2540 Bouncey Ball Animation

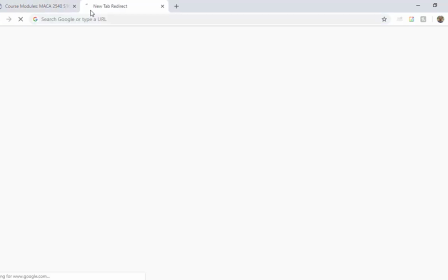1487s
Let me jump back to Google and ball bounce. Okay. So
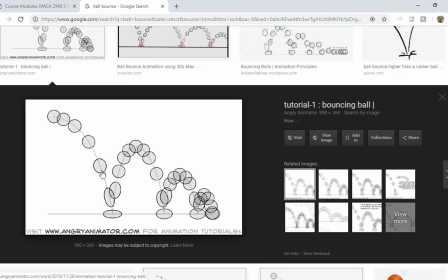1495s
if we look at this, you'll see the ball is perfectly round here, but it is perfectly football there and perfectly pancake here. Those are technical terms for this kind of animation. If my ball rotates more than 180 degrees from one bounce to the next,
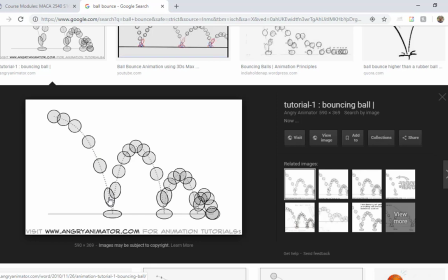1511s
I can't do a perfect football or a perfect pancake because the ball will be like doing one of these things,
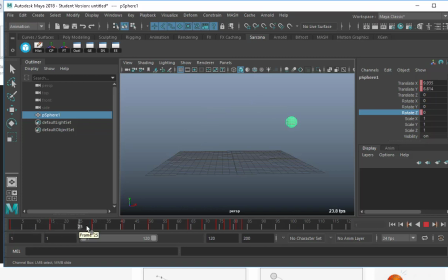1517s
okay? So every time it goes up and then it comes back down like this on those three major ones, it'll be 180 degrees regardless of which hill it is, okay? So zero is here. I'm gonna go to the first bounce and rotate this 180 degrees.
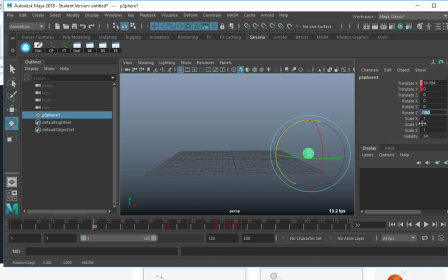1534s
Oops, that's way too far. And it just so happens it's actually negative 180, and that's just how it works. I'm gonna go to the next one and do the same thing, negative 360. I'm just adding 180 to it or subtracting 180 from it.
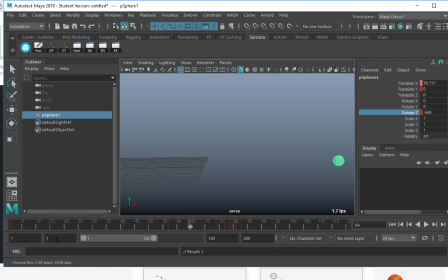1550s
Negative 540, you can pull out a calculator if you need to. Those are my first three, boom, boom, and boom, okay? After that, I can do whatever. Those first three are the only ones that are gonna squish. After this, there's not enough momentum to get any squishing or not enough even time to get any squishing in there, okay?
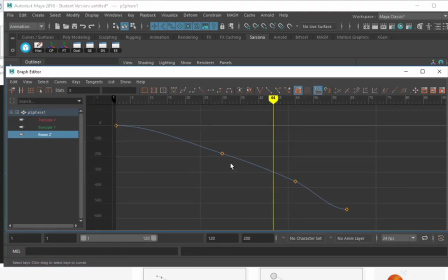1568s
So let's look at the graph editor again. Here's my rotate Z. Starts off here, goes into there, there, and there. I'm gonna do just basically the same thing I did on the translate X, just straighten this out. Okay, so we have a nice straight movement from one spot to the next.
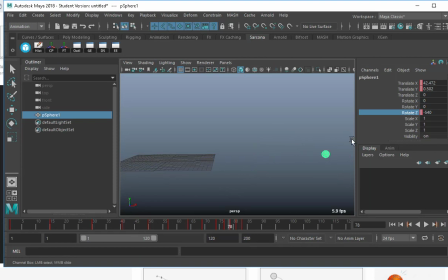1588s
Okay, I'll come back and do the other rotate Z after I'm all done. Now comes the part that everyone struggles with, squashing and stretching.
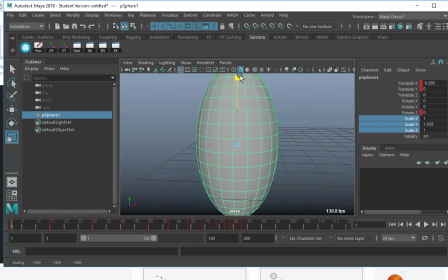1599s
Okay, so what is this one? Wrong. This one is wrong. What is this one? Right.
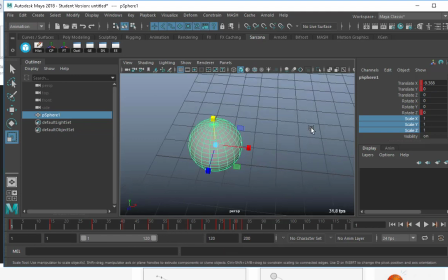1609s
Also wrong. Okay. Whenever you scale something, that is not the same thing as stretching or squashing. This scales the ball, but we don't have any volume to it. The ball has basically lost the volume. It's kind of like if you deflated a ball, what it might do.
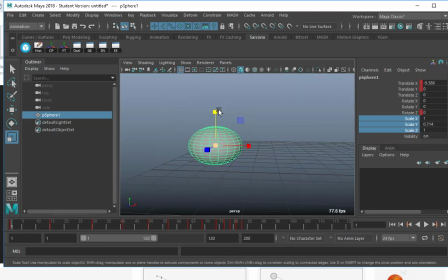1625s
We need to scale it down when we squash it like this and scale it out. That way we're getting it looking like it's squashing or stretching, okay? And the same thing the other way. When we stretch it, we go up like this and we scale it in like that, okay? That's exaggerated, but that's what we're doing, okay?
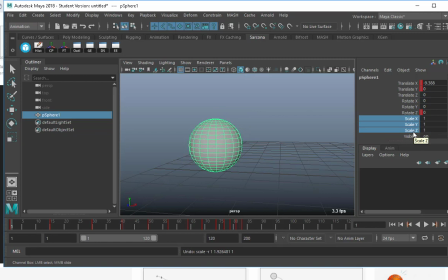1645s
We have three different axes, scale X, Y, and Z. X and Z will always work together. Y will always be the opposite of them, okay? If we look at our graph editor,
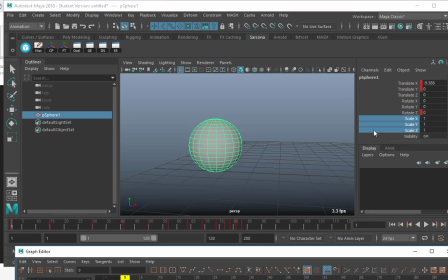1661s
let me just set a keyframe on one of these, or on these three, just so I can show them.
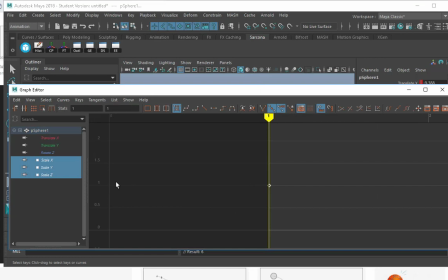1666s
Okay, their current position is at one. So whenever it stretches or squashes, they're basically two of these are going to go in one direction, X and Z. The other one is going to go in the other direction, and they're always going to fluctuate around one.
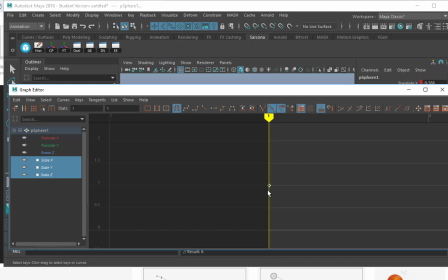1684s
Okay, so they're basically going to go below and above one every single time. Okay, and basically what that means is I shouldn't do this.
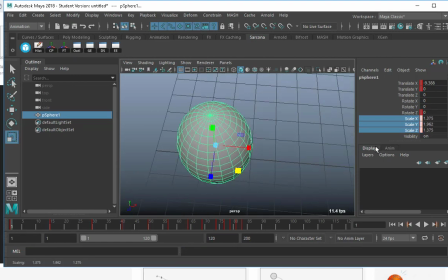1692s
I shouldn't be scaling this up and then scaling that up too, because now suddenly the ball gained mass. It's like inflated and it shouldn't be doing that. It should. This one goes above one. That means the other two are gonna go below one, okay?
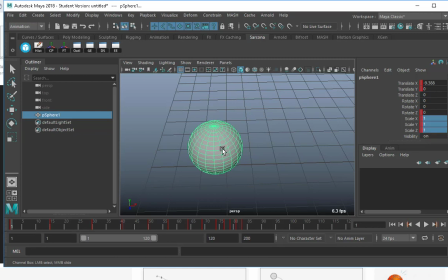1708s
Now it's not perfect math, but if you looked at this and said, okay, if this goes, just as a for instance, 1.5, then these two could go to like 0.75. Okay, if you go to 0.5, that's like too thin, I think.
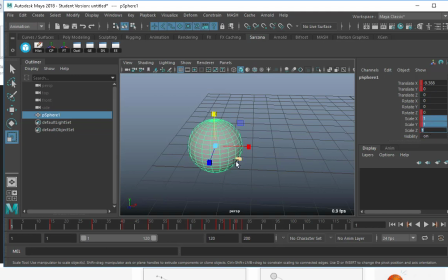1726s
Okay, but you'll see how those are always gonna be the same. All right, oops.